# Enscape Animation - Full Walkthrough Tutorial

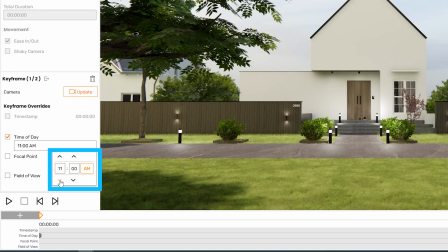[4:02]
To do this, we click the first keyframe and we change the time of frame at 9 AM and we'll leave the time frame at 4 PM for the second keyframe.
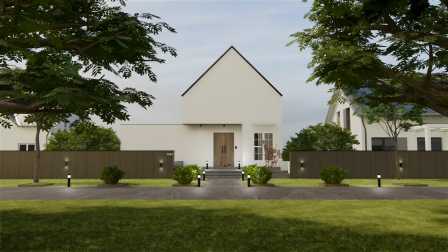[4:11]
As you can see in the exported animation that I did of these keyframes,
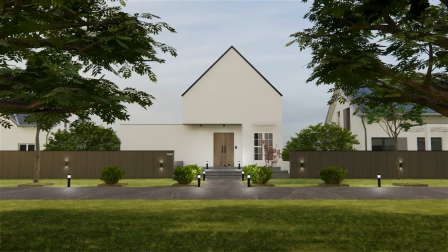[4:15]
the sun is moving and it gives it a quite cool cinematic look with the shadows moving and the mood of the video changing.
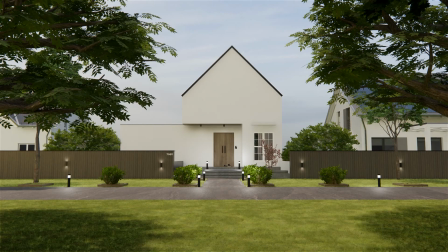[4:23]
A lot of videography tips can also be helpful on creating animations, so that's why this brings us to the sponsor of this video.
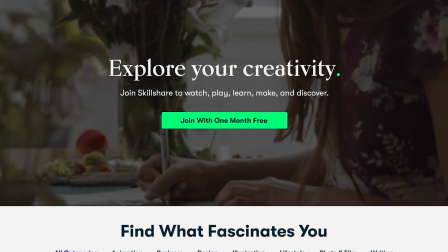[4:31]
Skillshare is an online learning community with thousands of inspiring classes for anyone who loves learning and wants to explore their creativity and learn new skills.
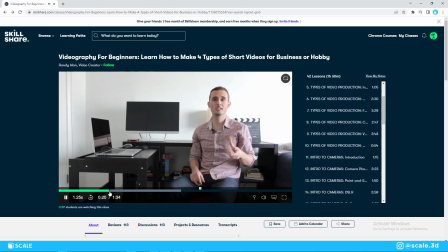[4:39]
I myself joined Skillshare because I am looking more into videography and composition, where I am taking the Videography for Beginners course by Randy Allen.
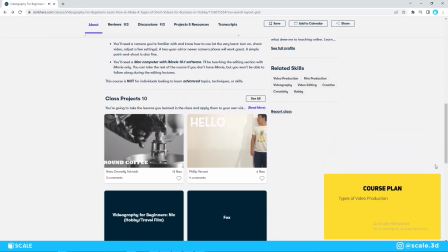[4:47]
I believe the course will improve my presentation skills and animation since a lot of the tips are applicable in the ArcViz world as well.
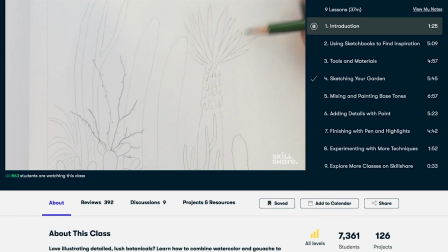[4:55]
It is also a great place to improve other areas like illustration, graphic design, freelancing,
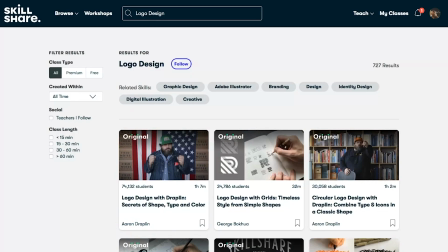[5:00]
and any other type of creative outlet that you think can complement architecture or any of your hobbies.
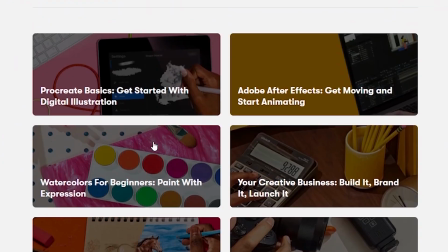[5:05]
Skillshare is ad-free, so you won't need to have any distraction while you're exploring new skills.
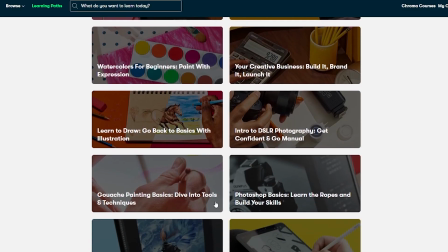[5:10]
New premium classes are launched every week, so there's always something new to discover,
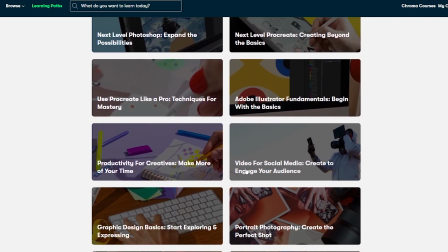[5:14]
and the entire catalog is available with subtitles in Spanish, French, Portuguese, and German.
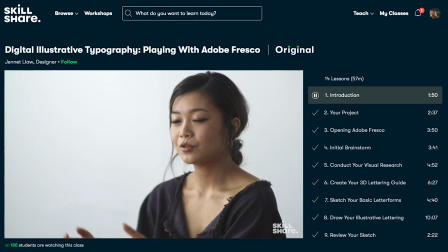[5:19]
The first 1,000 people who use the link in my description box or my code SCALE will get a 1-month free trial of Skillshare.
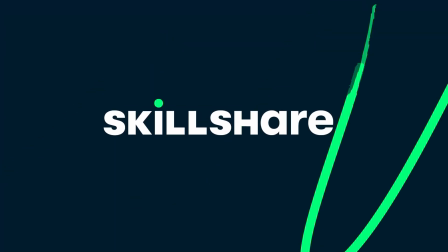[5:27]
Thank you to Skillshare for sponsoring this video, and now let's move on to our animation.
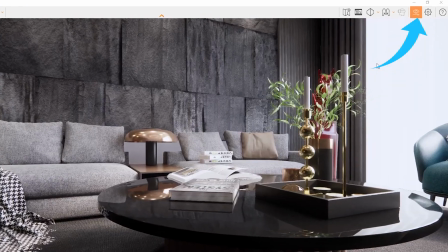[5:32]
Next up, we will take a look at the focal point option. If you want to use the focal point option, we will need to turn on the depth of field in the visual settings.
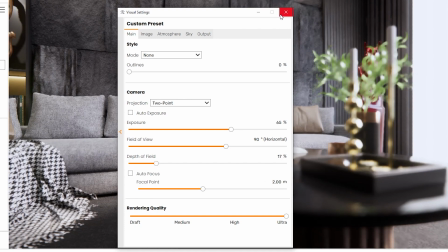[5:40]
We will also uncheck the out of focus box since it will give us more control over what areas we want blurred.
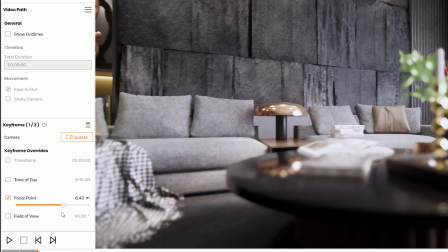[5:46]
Now we turn on the focal point slider, and as you can see, the white line which moves when we move the slider is the indicator of where our camera is focusing on.
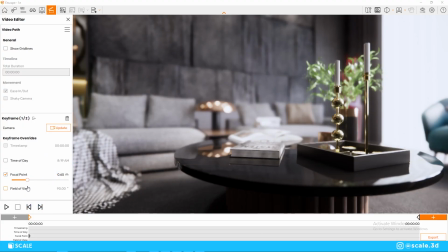[5:55]
For the first keyframe, we will focus on the accessories on the table, and on the second keyframe, we will move the focal point to the furniture in the back.
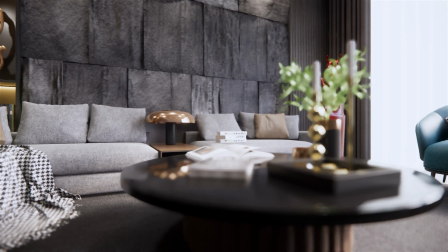[6:03]
As you can see the final export of these keyframes, this is quite useful, especially when you want to show details of your project.
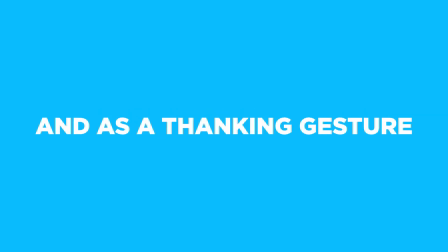[6:10]
Watch the video all the way here. I want to thank you very much, and as a thanking gesture, I will give you some advanced tips on animations in Enscape.
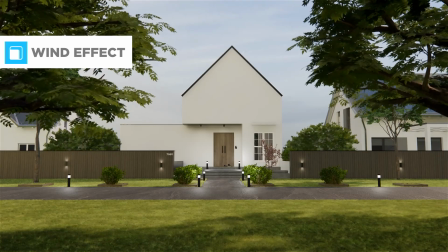[6:17]
The first advanced tip I want to share with you is the wind effect, and this is mostly applicable in exterior animations.
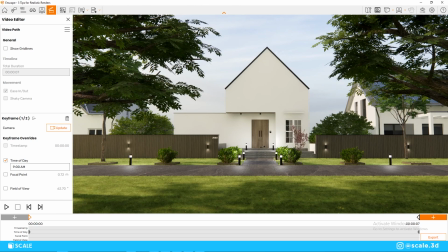[6:23]
If you want your vegetation to have movement throughout the animation, we can do that simply by going on the visual settings menu,
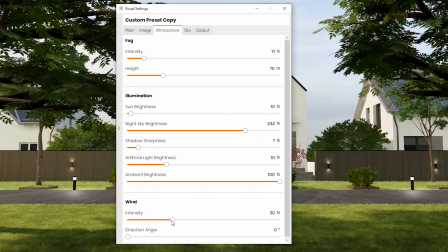[6:30]
clicking on the atmosphere, and changing the wind intensity and the direction angle. As you can see in the final export, the vegetation is moving,
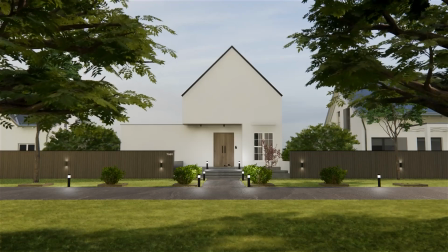[6:38]
and I believe this gives the video a little more life movement, and it just gives it a better mood overall.
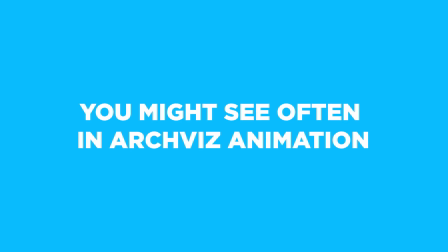[6:44]
Another effect that you might see often in ArcViz animation, and that I get a lot of questions on how to achieve daily on YouTube comments and my social media, is the lights turning on in certain shots.
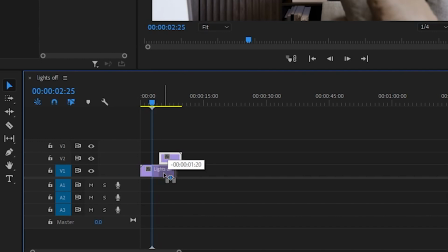[6:55]
So to do this is quite easily actually. You export the same path twice, and the first path is with the lights turned off,
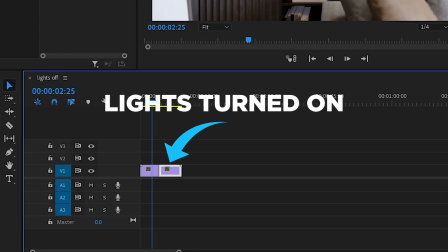[7:03]
and the second one with the lights turned on, or vice versa, it doesn't matter.
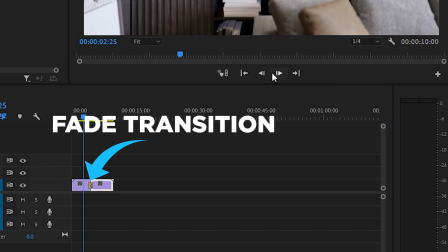[7:07]
And after that, on whatever video editor you use, you can add a fade transition effect, and that should do the job just right for you.
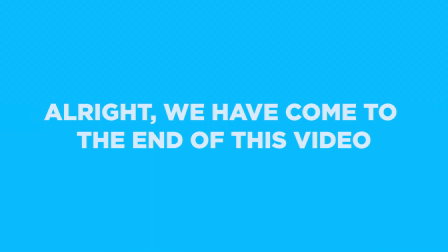[7:14]
Alright, so we have come to the end of this video, and thank you very much for watching all the way to the end.
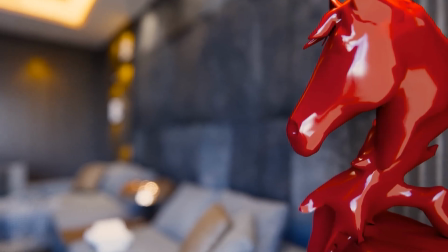[7:19]
And make sure you check out my Patreon, comment if you have any questions, and I will see you on the next one.